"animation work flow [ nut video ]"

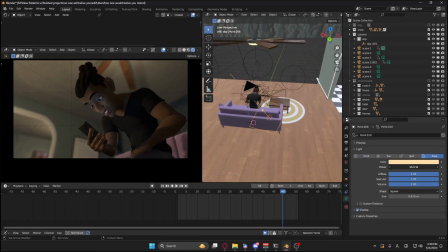8:17 It's a little bit faster that way. That way I don't have to do it in cycles where I have to wait a few minutes and come back in.
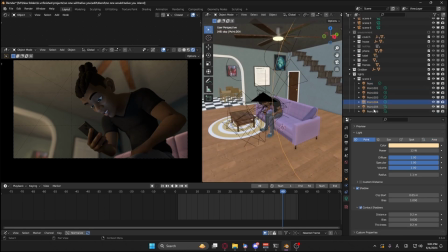8:22 I added a rim light here just so I can make my character pop. I also added a depth of field to make my character pop again.
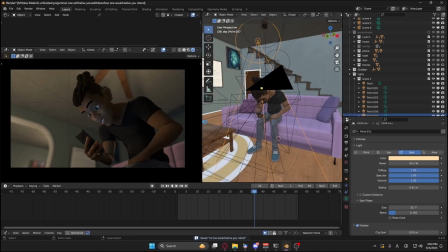8:28 Just making the character look good. I wanted to mess around with the lights a little bit more because I wanted a more serious feel.
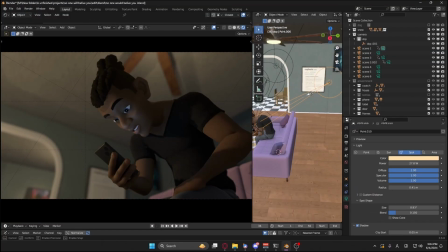8:37 Like this feels a little bit too warm, so I wanted it to be a little bit colder. I still fucked around with the rim light just so I can make it look a little bit nicer.
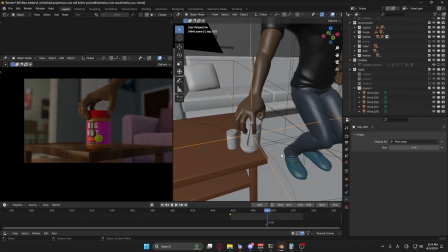8:45 I changed up the background, I made it darker. Here is the big nut and the schizo pills.
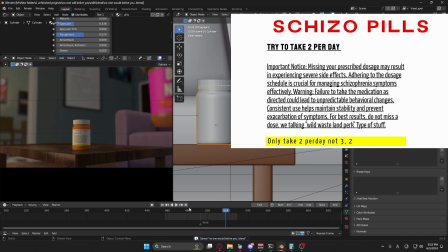8:53 If you want to see that, you can read that up top. See what I added for the schizo pills.
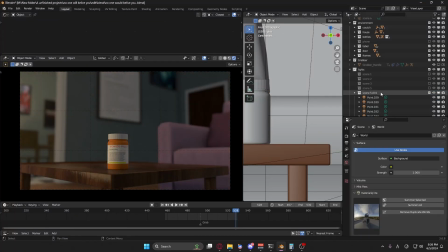8:58 Then you can just enjoy what you're viewing here, which is pretty much just me working on the background light of the big nut and schizo pills.
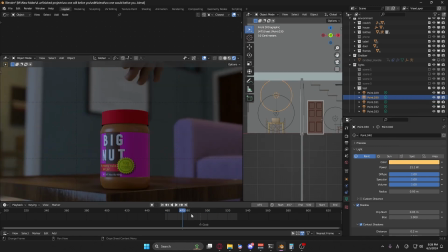9:06 I'm just trying to make it a little bit darker, make it a little bit more scary, more gloomy,
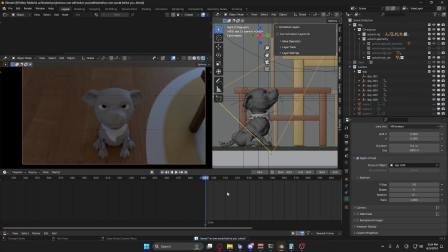9:11 I guess you could say, more serious. For this, when it's rendered out, the dog looks kind of weird.
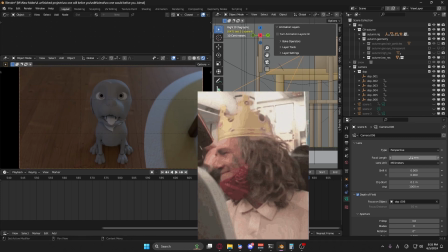9:16 It looks like it's a card-carrying member. I'm not gonna lie, but it's fine.
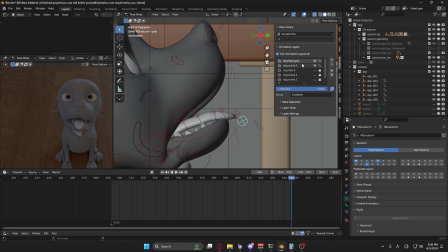9:21 As long as I can understand the lighting and gets me to where I want to be. Either way, the fur is gonna be added later on, so it doesn't really matter.
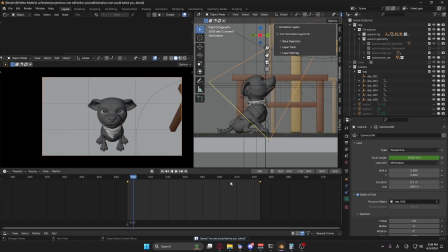9:28 Whether or not the dog looks weird or not, it just is what it is. After that, I just tested out, see how it looks like in cycles.
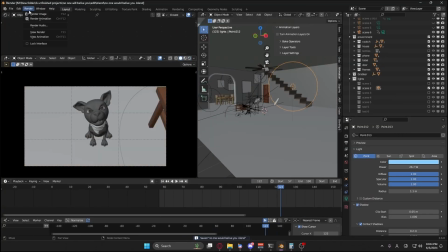9:36 Definitely too warm, so I took out a few of the lights, different lights, took out a few lights.
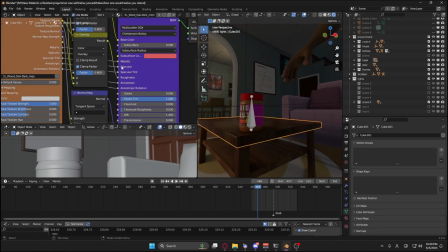9:41 I also made one of the lights a little bit more blue, just to add more blue into the color.
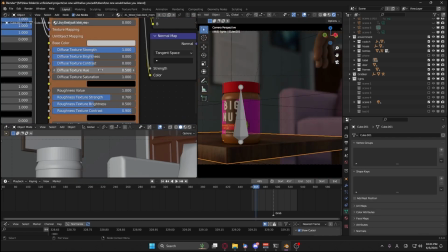9:45 As you can see, this table looks way too fucking shiny, so I decided, okay, I need to turn down the roughness. And it looks better.
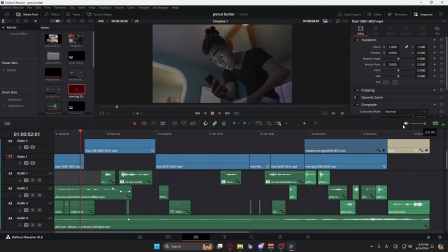9:50 After that, I go and export all the renders out, put them into a video editor. I fix up the colors a little bit. I edit in the audio and shit, like footstep sounds, and I just send it off. That's it. If you like this video, subscribe and like. I did enjoy making this video because I do like the yapping a lot.
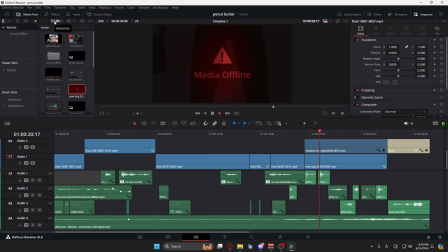10:10 So I think I'm gonna continue on making these. We'll see. But yeah, goodbye.